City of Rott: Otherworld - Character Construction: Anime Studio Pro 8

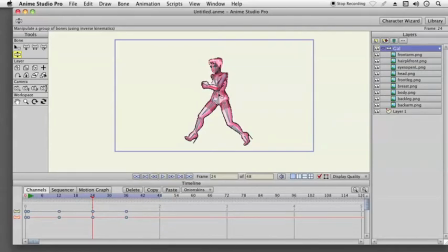990s
And you could have 48 seconds, which is 48 frames, which is 2 seconds, or actually within that range, 30 frames a second.
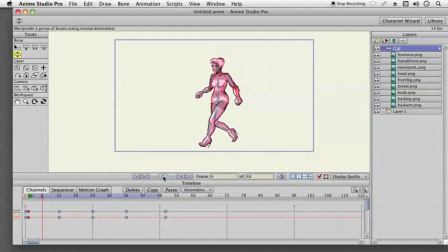1006s
So once you get this all done, then you could see at this point I put the keyframe outside the 48, and then
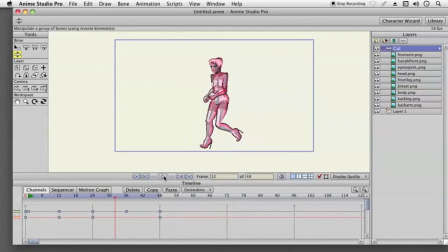1022s
if you want a transition back to the first frame, then you keyframe within the 48, because it's a little tricky to explain, but that'll
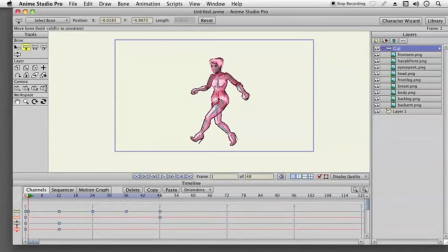1035s
prevent stagnation, so the character won't stop at the end because it's a duplicate of the first frame. So rather than create a duplicate at the very end of the
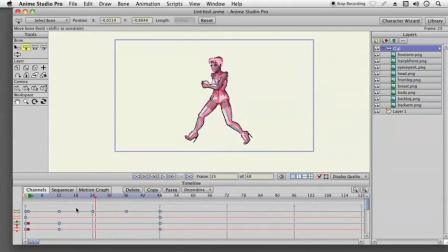1048s
cycle, that's why you put the duplicate outside the cycle and then keyframe within the last frame, and that'll be slightly different from the first frame, so when it cycles back it looks like a smooth flow.
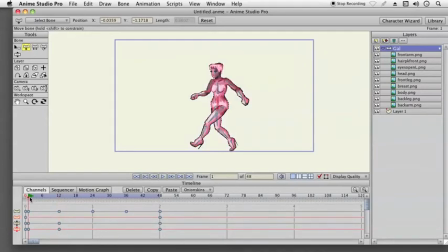1065s
It flows through it. So that's a nice little tip for walk cycles. If you're wondering why, if you're having trouble with the cycle, why it's stopping when you don't want it to stop every time it loops back to the beginning.
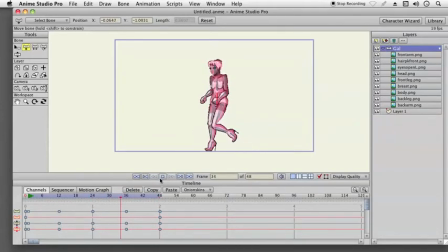1081s
In other words, the character looks like they're walking, and then all of a sudden they freeze, and then they walk again, and they freeze. And this technique prevents it. So as we continue here,
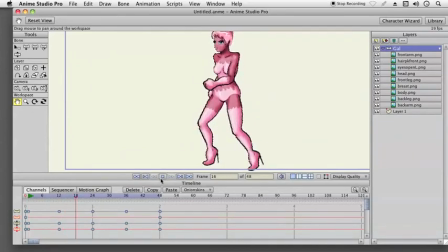1098s
we could make the bones invisible, although that's hard to work with that way, but that's generally the idea there. And I'll import the complete character now in just a few moments here,
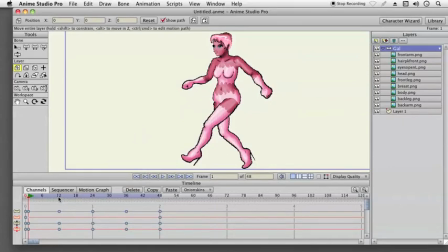1115s
and then we'll go over some of those actions. Actions are another word for poses. So you could create a whole bunch of animated poses. That will save you time later on.
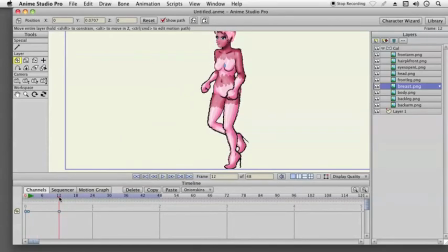1131s
So with this you could create a sense of gravity, and that will give the character a more lifelike appearance, as though she has weight. And that's what's happening here.
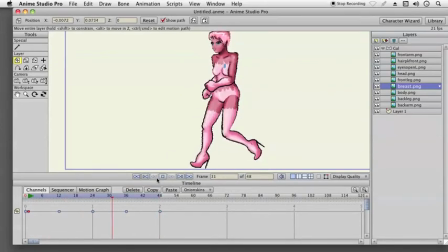1152s
And then with this, you could just copy and paste it right here and just continue, because it's a more subtle animation.
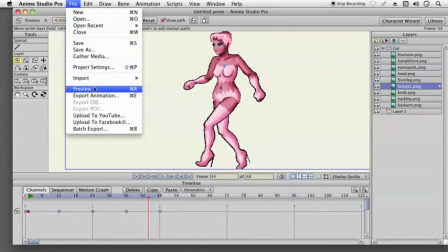1163s
But that's the general idea. You could place bones in any limb,
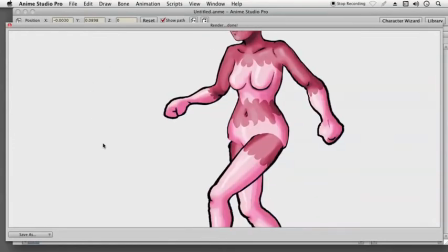1172s
and that will allow more flexibility with what you're trying to do with the character,
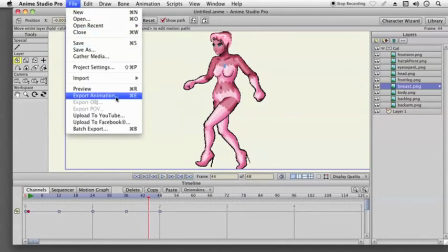1180s
with the walk cycle.
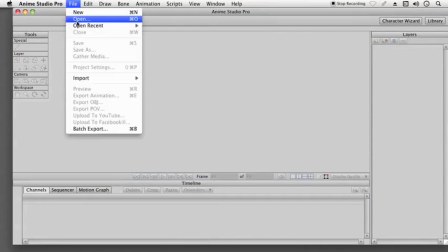1188s
This is mainly a tutorial for animators or artists looking to
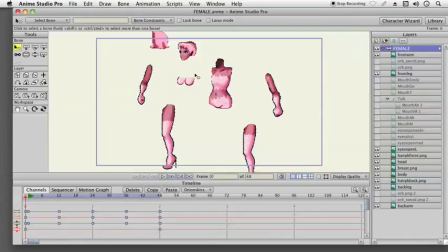1194s
create an animation or so on. Usually I would save all this for
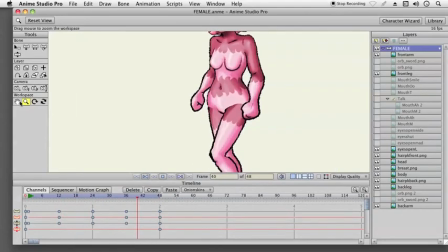1205s
maybe a making of or something like that. So here's the final imported character I created,
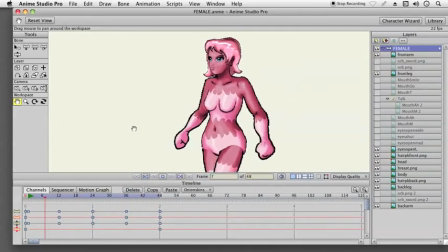1212s
and I'll admit this is more of a cell shaded style, even though I have some smooth shading going on compared to the zombies themselves, which are highly
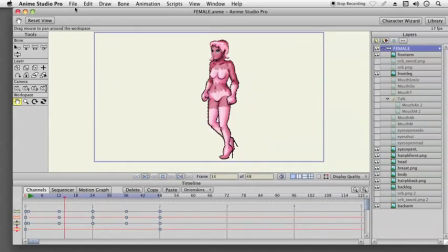1226s
detailed. But because she's not rotting away here, you're not going to have tons of detail on her skin.
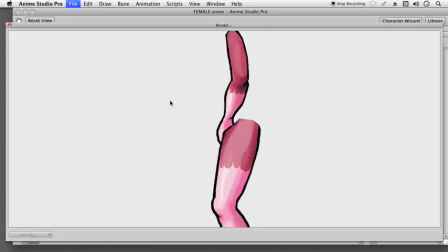1233s
It's just going to be pretty basic.